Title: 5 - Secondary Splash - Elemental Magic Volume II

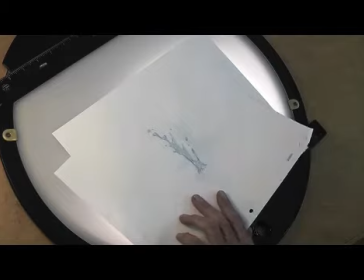Overlapping action rocks, it's cool, it looks good,
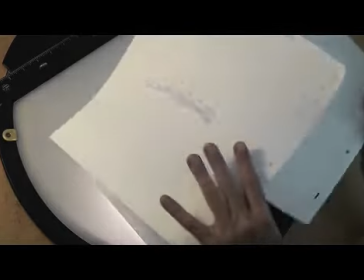it adds a lot of dynamic energy to your splash animation.
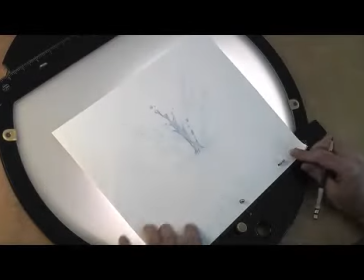Okay.
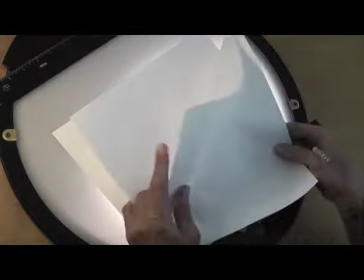So here's what we have so far for the secondary splash.
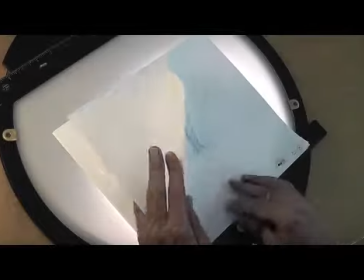It's coming, shooting up the center as the rest of the splash slows down.
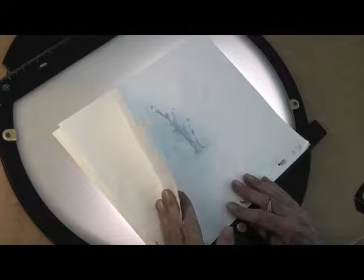It comes flying up the center. Okay?
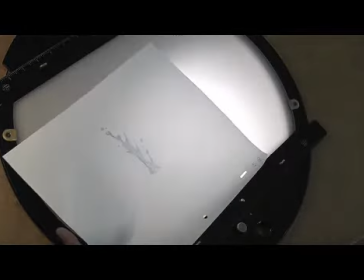I'm now going to do a little secondary splash animation, independent, completely independent of the rest of the splash,
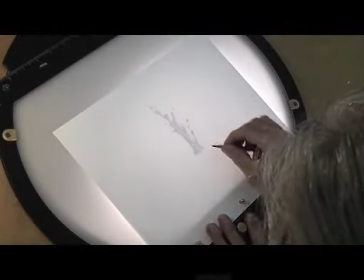and I will then transpose it onto the main splash. Okay, I don't need to worry too much about the little details.
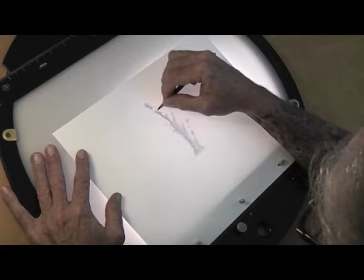I'll connect the dots a little bit later. What I'm going to do here is animate it at its apex of its trajectory,
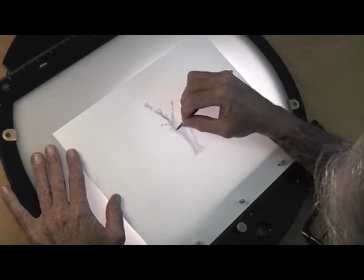as high as it's going to get, just like I did with the other splash, except it has quite a different nature.
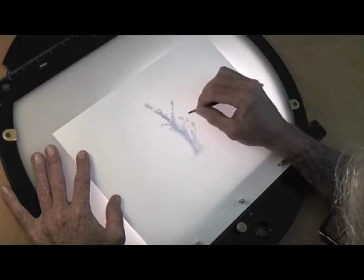It's more of a jet, almost looks like it was shot up out of a faucet or a hose.
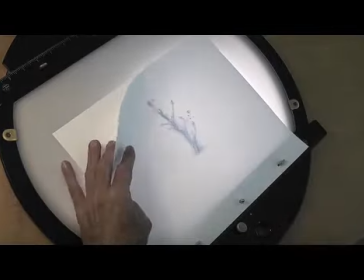Now let's say that's its highest point, okay? And that would be S9.
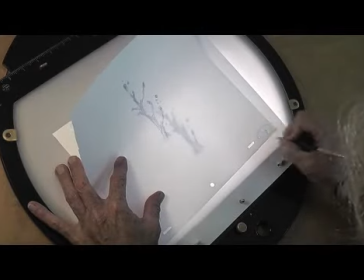I'm going to circle it, call it a T.
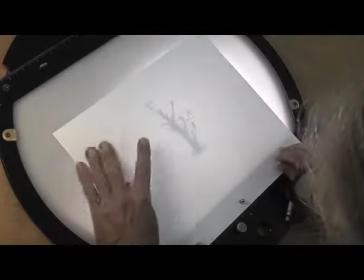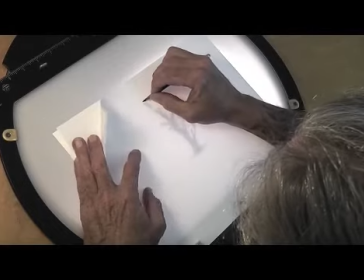Okay, yeah, I'm going to change my mind. It's not going to be the highest trajectory point. This next drawing will be.
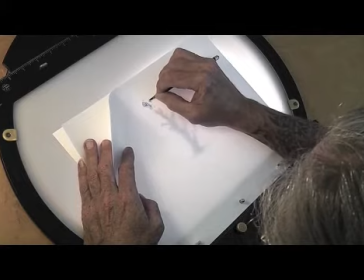I'm going to hang it up in the air here.
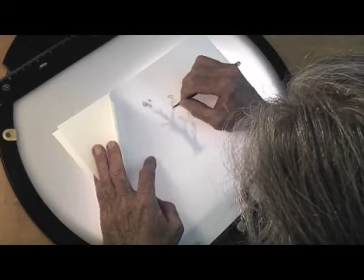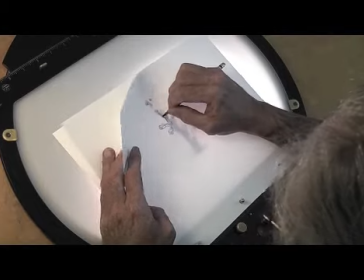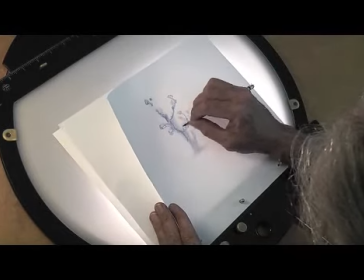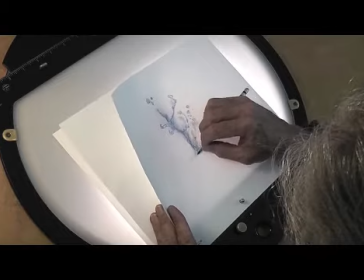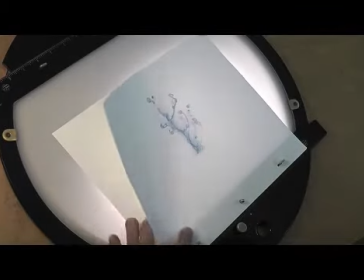So, it's hanging. And I'm actually just going to animate this one straight through.
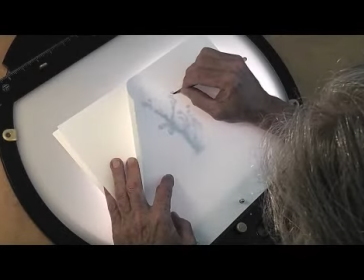No timing charts, nothing. I'm going to give it some character.
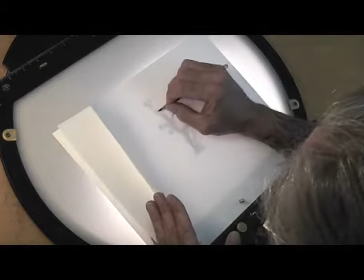I'm going to make these pieces kind of twist and move at different rates. And this is something really you can have a lot of fun with.
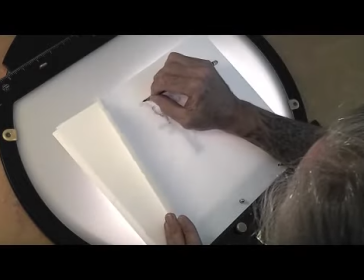This might look a little whimsical and cartoony when I'm done, and that is really my intention.
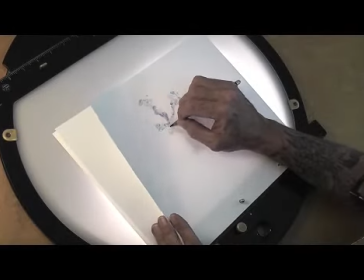And because often secondary splashes are rather whimsical and funny to watch.
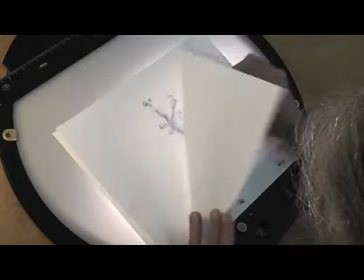So I'm really going to have at it with this one. Twist it in all various directions.
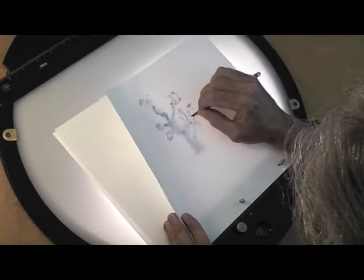Going out on a limb here, it might look a little funny, but I think it'll look nice.
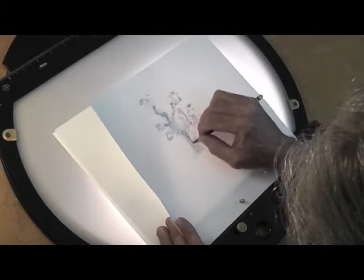So just going to go with it.
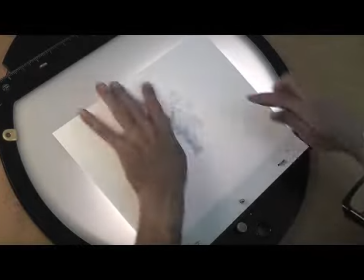Maybe spreading it out a little more than necessary, but it will add character, I guarantee it.
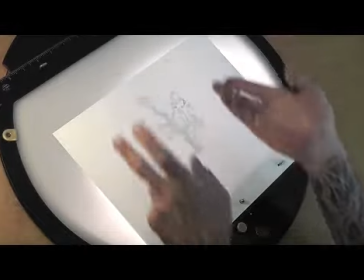So it's going out, kind of twisting and falling, and then twisting, turning,
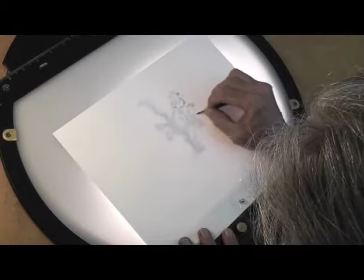churning, and then falling back towards the water's surface.
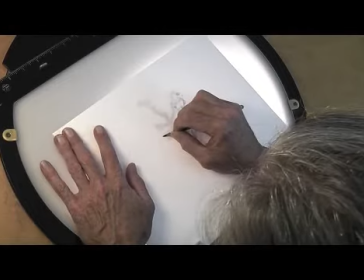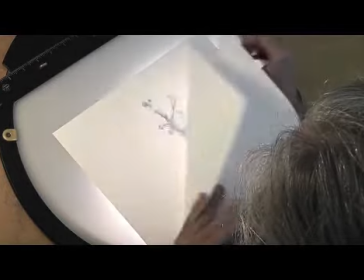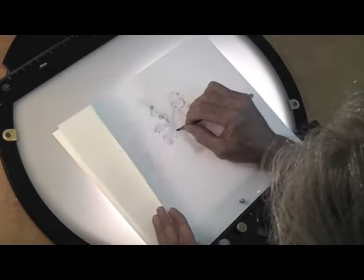I'll flip this in a minute here so you can see where it's all going. Okay.
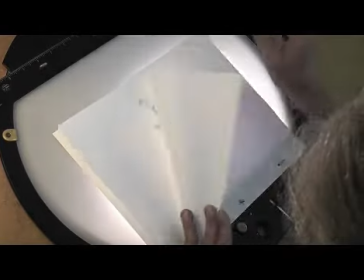And make some kind of sense out of all these scribbles I'm putting out here.
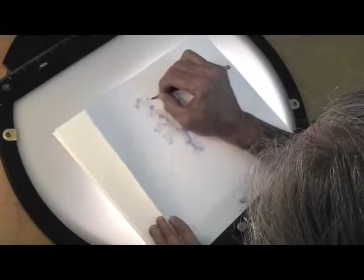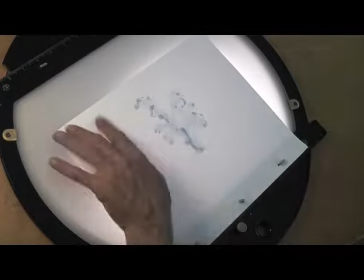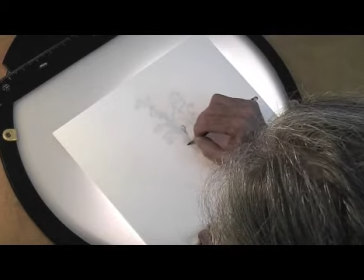Hanging, stretching, falling back down.